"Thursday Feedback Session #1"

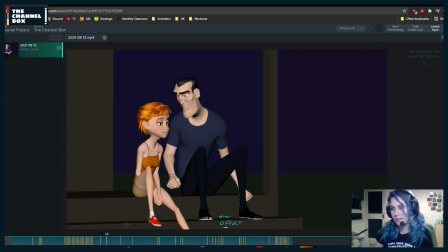[128:28]
Hopefully everything is making sense and the notes are clear enough. Oh, I have no idea. I hope so.
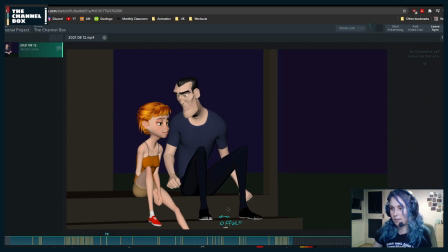[128:42]
Here, I would offset the feet a little bit more because I see that this foot hits before the other one. But right now, it just feels like there's just one frame of difference between the feet.
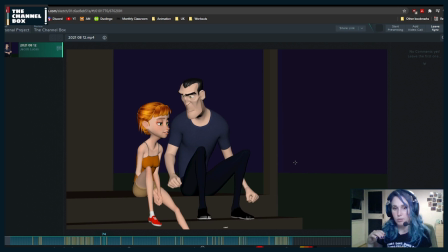[129:01]
But here, they are moving completely the same. So the in-betweens are the same. That's what you need to offset. Like, you already offset how they start and end. Now you need to offset how much they move and even the angles. Like, maybe one foot goes slightly higher, maybe with a little bit of an angle.
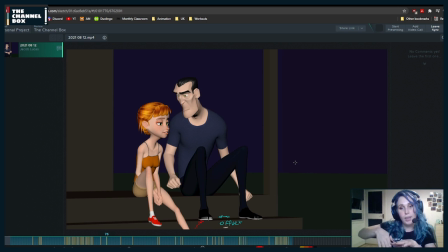[129:20]
The other one has less of an angle so that they don't look exactly the same. And also, you can have some variation in the hands. Because right now,
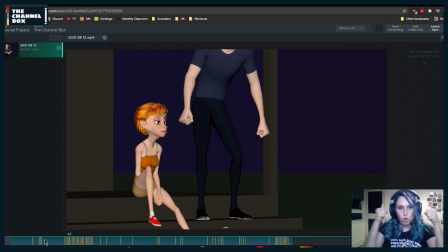[129:38]
it feels like he's always super tense, always with his fists closed.
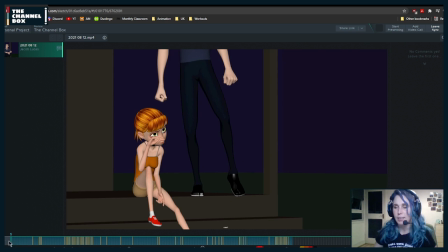[129:45]
So I don't know if you even need to have the fist closed in this pose. It feels like it's too tense for what's happening. I would maybe try to find a more relaxed hand pose for this one,
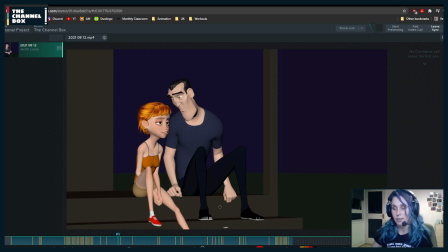[130:03]
and then potentially around here he can turn them into the fists that you have.
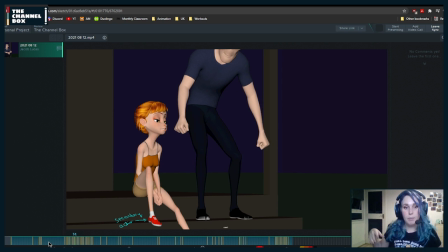[130:12]
And if you basically relax them, what it will give you is like the opportunity to, when he comes down, the fingers can splay a little bit and then curl a little bit more, just so that you add a little bit of variation so that it's not like this all the time.
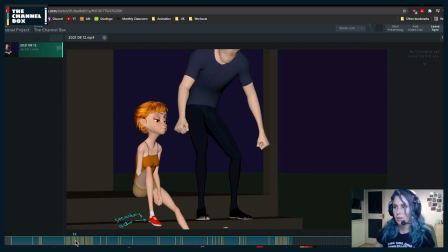[130:30]
Especially when he's coming down, it feels a bit much. Because maybe. And speaking of when he comes down, right now I wrote unit because
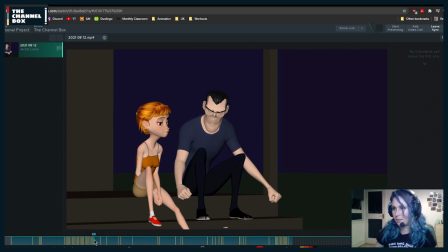[130:45]
from 47 to like 65, it feels like he's moving his torso up, everything as a unit.
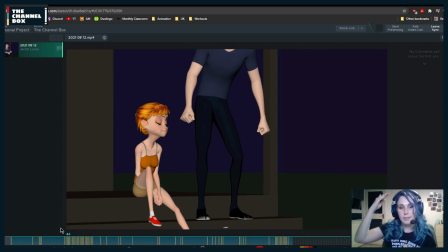[130:54]
Everything moves exactly the same at the same rate the same amount, the same everything.
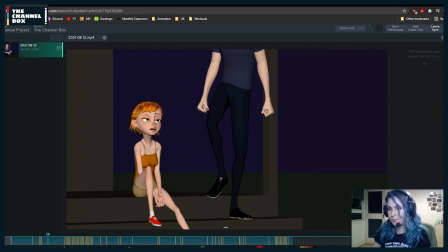[130:59]
So what I would try is maybe as he's coming here,
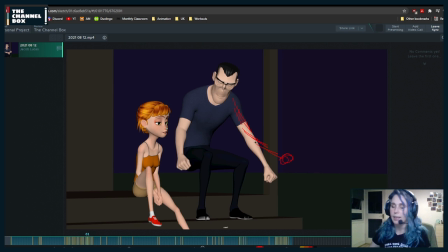[131:04]
maybe one of his arms maybe bends a little and maybe drags up a little bit more so that you already have a little bit more asymmetry in the pose. But also,
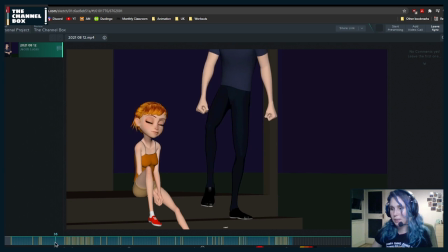[131:19]
it feels he's being like he has a really strong core because right now he is. Yeah, overlap is so hard to understand. It's the one of the hardest things.
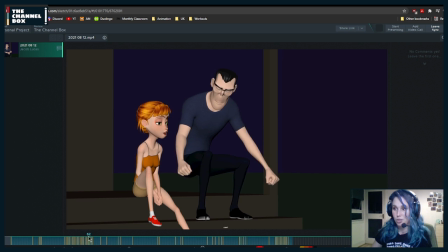[131:32]
He has a very strong core because he can manage to do this without falling. And right now, the only link to the ground is this one.
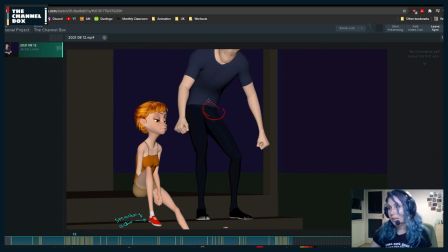[131:43]
So I would maybe bring him a little bit forward around here.
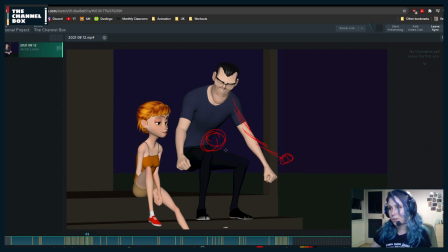[131:50]
And even maybe up to here, a little bit more forward. Just because it feels too controlled. And then, yeah. And then he can get into this one.
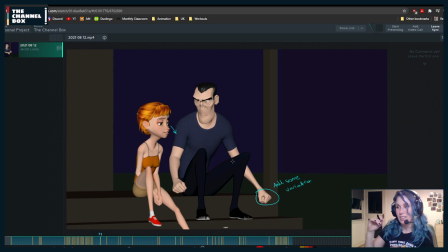[132:06]
Just so that it, because if not, he would need to drop much faster. And even once you get in, like he gets into the floor,
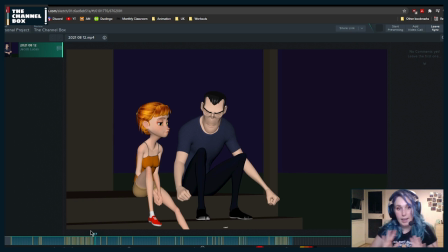[132:22]
his body can ever so slightly slide so that if he's coming from this angle, because his body would be a little bit more, he can kind of land a little bit more that way.
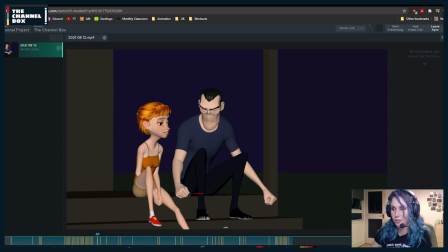[132:36]
And as he settles, he slides ever so slightly. Yeah, that's a good idea. One hand on a knee might be a nice touch.
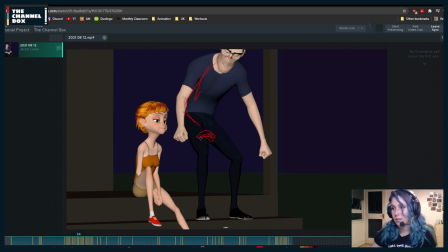[132:53]
Potentially this one. See, that's what I like about this. It's a collaborative thing where it's not just us saying, this is what you can do.
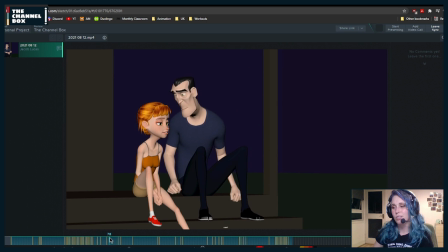[133:05]
People share and be like, hey, what if you do this? And it's like, yeah, that's a good idea.
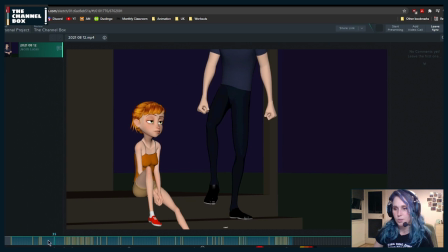[133:15]
And then since we're talking about him,
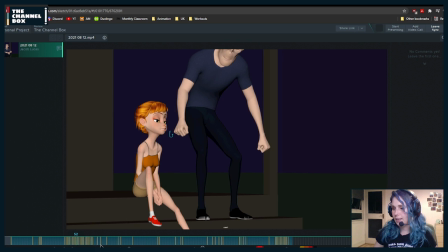[133:22]
what I would try to do, because right now, if I look at his head angle, particularly here,
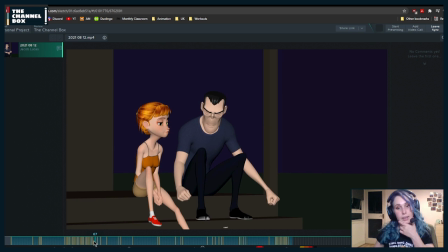[133:30]
it feels a little bit isolated how he rotates his head without involving his body. So maybe all around here, he still has this rotation. And then as he comes back, that's when he rotates in RC.
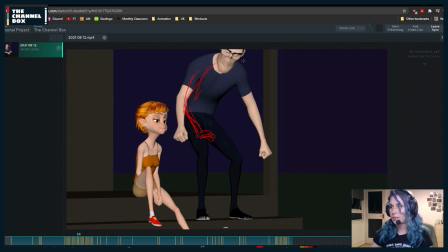[133:52]
And around here I would maybe close his eyes as well, and I would rotate his head a little bit more screen right, so that as he's dropping,
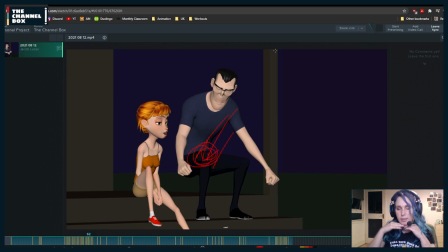[134:04]
that's when you rotate screen left, and try to add a little bit of rotation in X. There's a little bit overlap. Yeah, exactly.
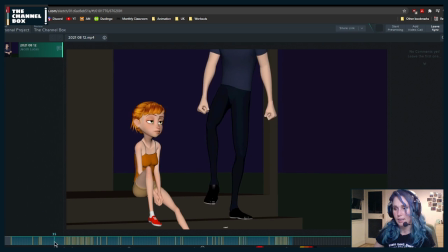[134:24]
Yeah, because that's the thing that, like, adding that overlap that Danish is saying
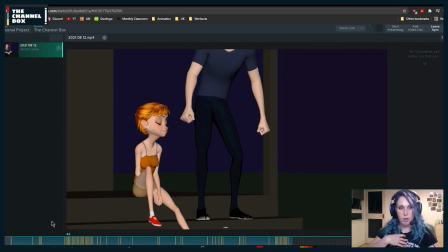[134:30]
adds to breaking up the motion that is feeling like a unit, because right now everything moves exactly the same. So if one thing lands and then the other and then the other, you have this type of bounce. Not too big, because it's not like he dropped very, very far.
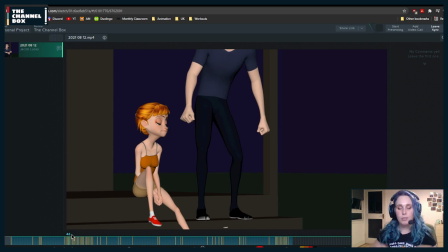[134:48]
Just a little bit so that it doesn't feel super stiff.
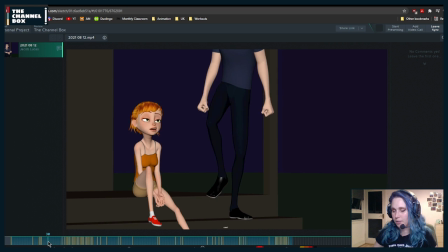[134:55]
And then be careful here on her arms. I'm just seeing it now. That's why I'm saying it. From 34 to 40, she's wrote the angle on her arm changes, but her hands stay exactly in the same position.
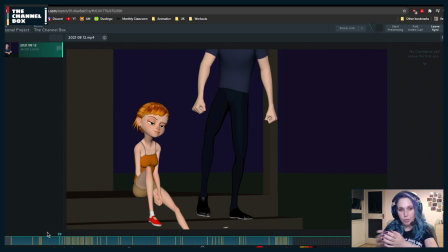[135:13]
So if you're using IK, just make sure you use a little bit of rotation. If you use Animbot, you can put a pivot, temporary pivot on the fingers and just rotate the hands slightly so that they are a little bit more connected and it doesn't feel like everything rotates but the hand.
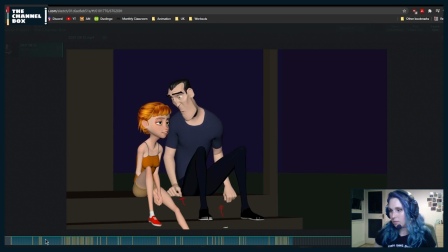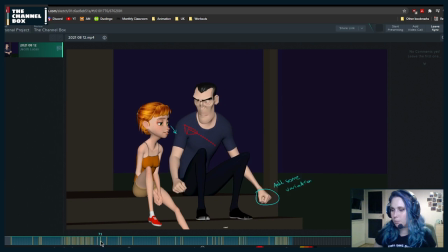[135:40]
And even here when he's moving the feet, you could even offset them by two frames rather than one. So that instead of one frame and then the other, the foot moves.
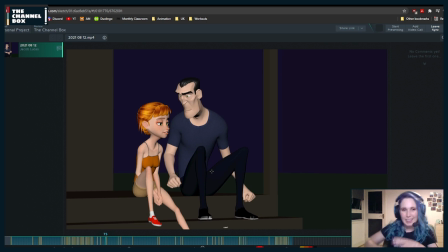[135:54]
It could be two frames, so it's a little bit more of an offset. Because I'm trying to think of whenever I sit down on anything, my legs tend to offset a little bit more. So if you do it, I think it's going to feel slightly more, like it has a rhythm to the movement.
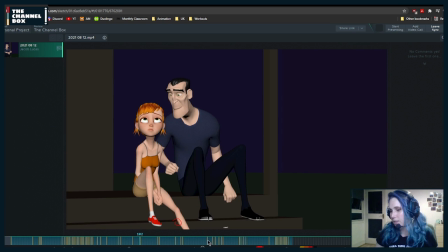[136:16]
Also, be careful. It's going through her leg. You should just round those steps at a, what's it called? When you, I can't remember the name of it in English.
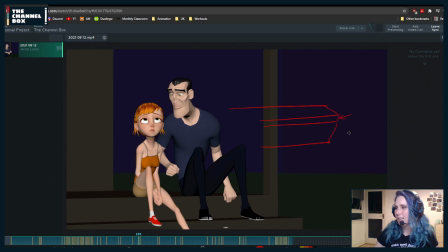[136:32]
When it's kind of this instead of this, just so that you don't have to adjust the animation, you just adjust the,